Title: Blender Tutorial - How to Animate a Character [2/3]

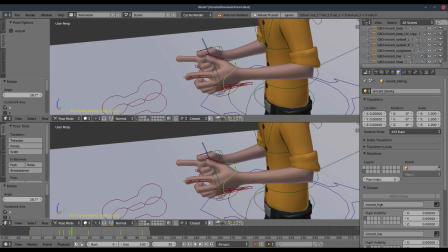247s
And you want to make sure that you don't have keyframes that are overlapping each other.
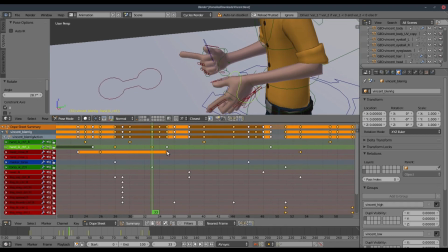251s
Pretty much this one right here is getting canceled out by this keyframe, which is not good. So we need to go ahead and make sure that's not going on. Raise it up.
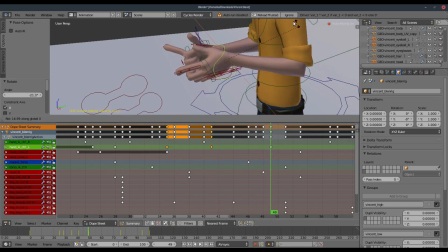264s
Raise it down. Something like that.
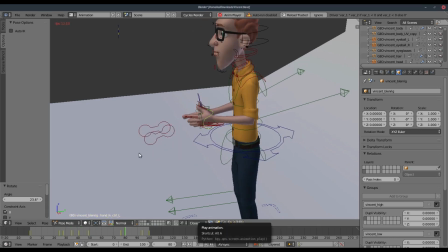271s
Alright, pew pew, yeah, that looks good.
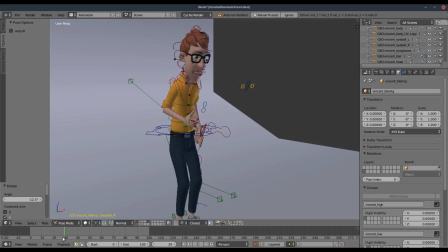276s
I also kind of want to move his shoulders when he does the little finger guns here, so I'll go ahead and hit G right there, and maybe move that out, maybe down, forward, backward,
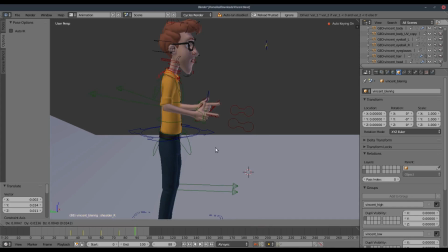294s
forward, resting. All right, that was pretty cool. And the same thing with this one over here.
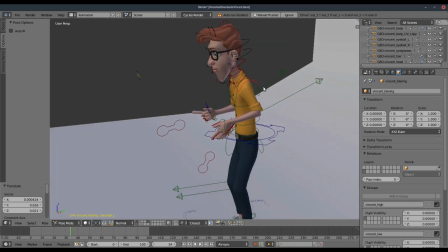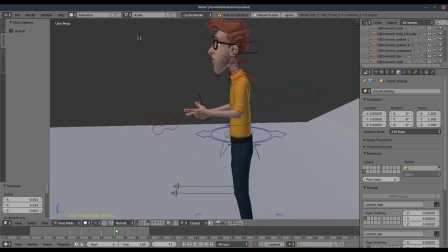310s
Maybe we'll try and go at opposite intervals here so that when that one's back, this one will go forward. Maybe something like that, maybe.
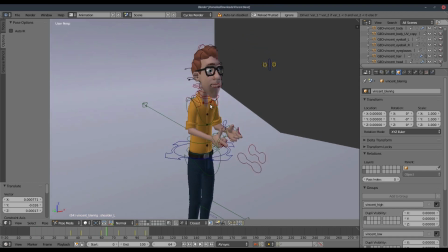321s
Yeah, that was pretty cool. All right, so I want to give a little bit more life into this animation by going ahead and
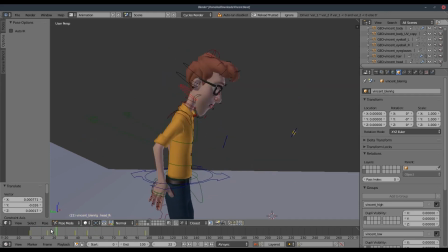331s
playing around a little bit with more of a facial expression.
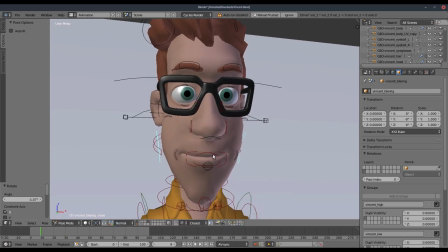337s
I'll go ahead and when he does the finger guns,
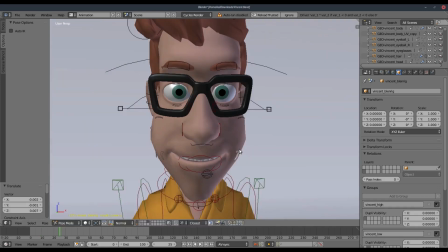345s
we'll get a bit of a open mouth going on here. Now grab the corners of his mouths and of his mouth.
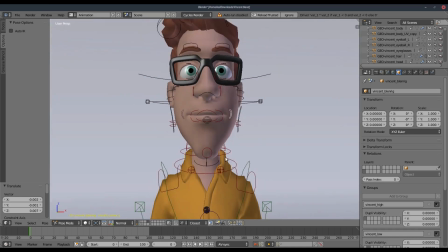351s
And I'll go ahead and pull those down right there when it starts.
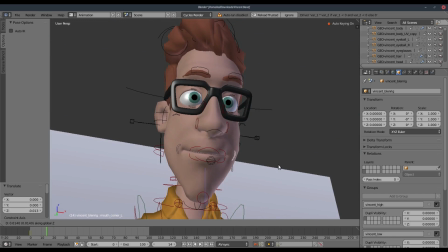354s
And then when it goes up, when his fingers go up, he starts to smile a little bit, right?
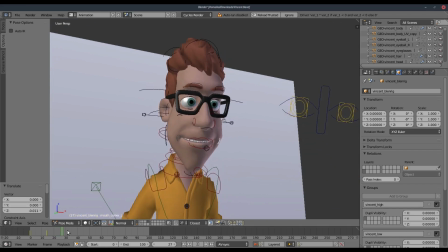360s
Maybe a little bit. And then when he pulls the finger guns all the way out, he smiles a lot.
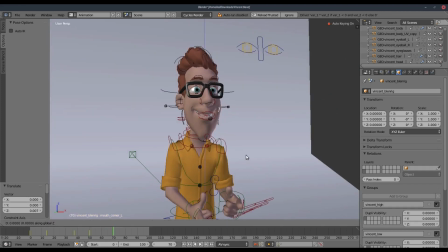368s
Hey, there you go. That's pretty funny. Maybe I'll scale him out a little bit. Move him down. All right, looks pretty good.
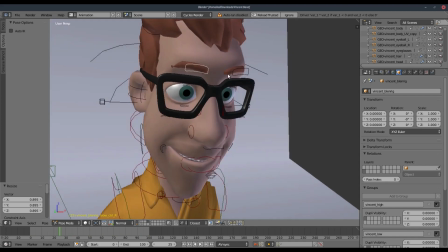383s
Same thing with the eyebrows here. We'll kind of hold down shift and grab both of them.
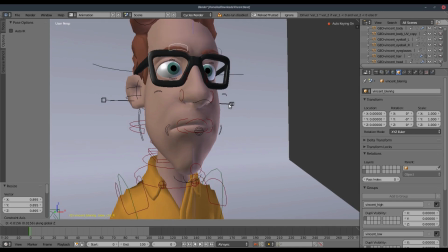388s
Maybe his eyebrows will be down when the scene starts, right? And then he leaves them down, leaves them down.
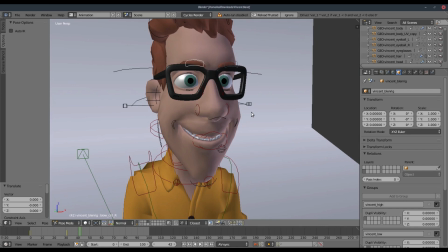397s
Pulls them up when he starts to smile. Finger guns, hey, how's it going? And then we're gonna pull that down like there, right there.
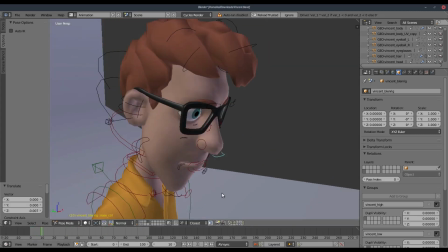406s
You see how we're breathing a lot more life into the character just from doing a couple things with his face here.
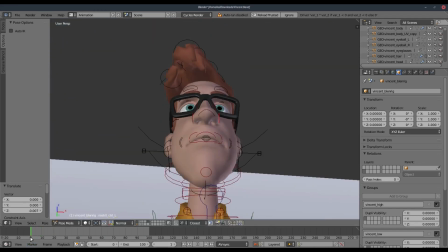413s
I want to do a little bit with his nostrils. Maybe we'll have him right there.
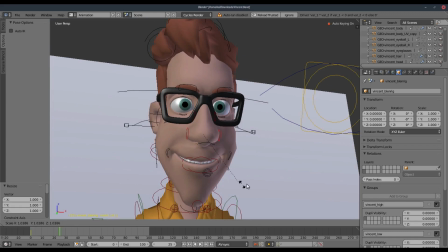419s
We'll scale him out a little bit when he goes to smile. And then back in a little bit.
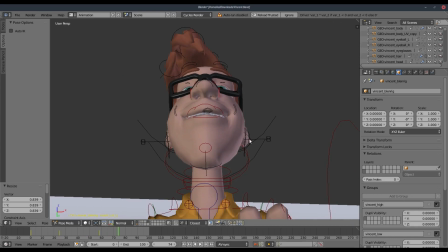425s
And maybe out a little bit more. Just for some constant motion.
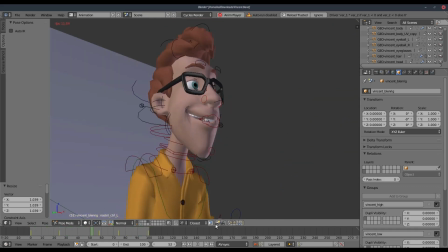431s
Very, very, very, very slight noticeable change. But it's the small things like that that really... help push the animation as much as it can go.
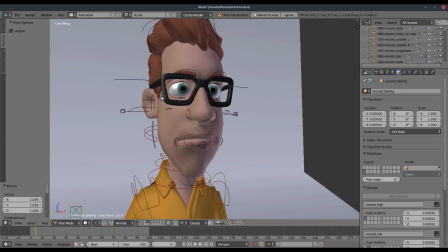440s
I want to go ahead and do a little bit with his eye here, raising up his eye. Raise that piece up right there, and then we'll raise it back down.
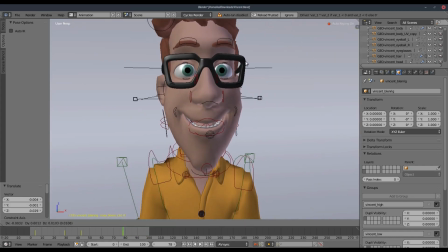450s
But not all the way down. I want a little bit of motion, like I said. A little bit of motion for the end there, so then we'll move it down all the way. All right.
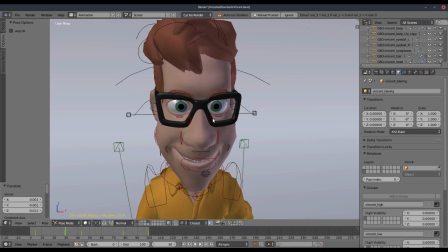460s
We'll do something similar on this side, but we might push this side even further.
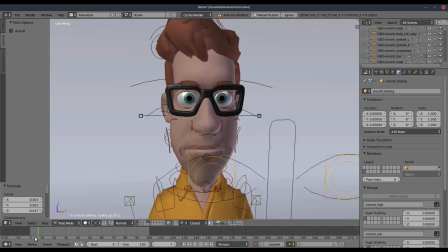467s
Something like that. With his eyelids, I'll go ahead and I'll squint them together at the beginning of the scene.
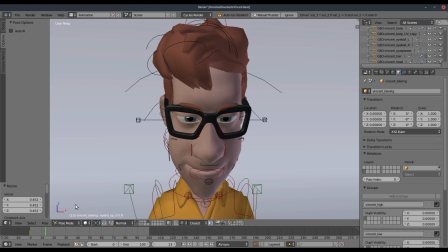477s
Something like that, maybe. He was getting serious. He's pulling out the finger guns. He's going for the ultimate hello.
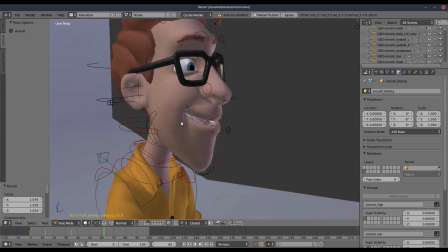485s
He's opening his eyes. Now he's opening them a lot. He's getting that crazy look in his eye. And this one right here, this one's too far down.
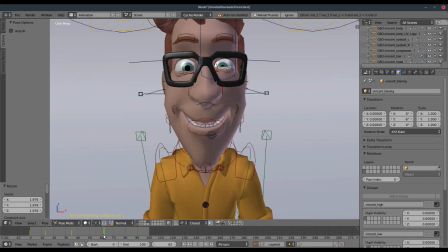492s
Too far up, rather. So we'll go ahead and move that one down.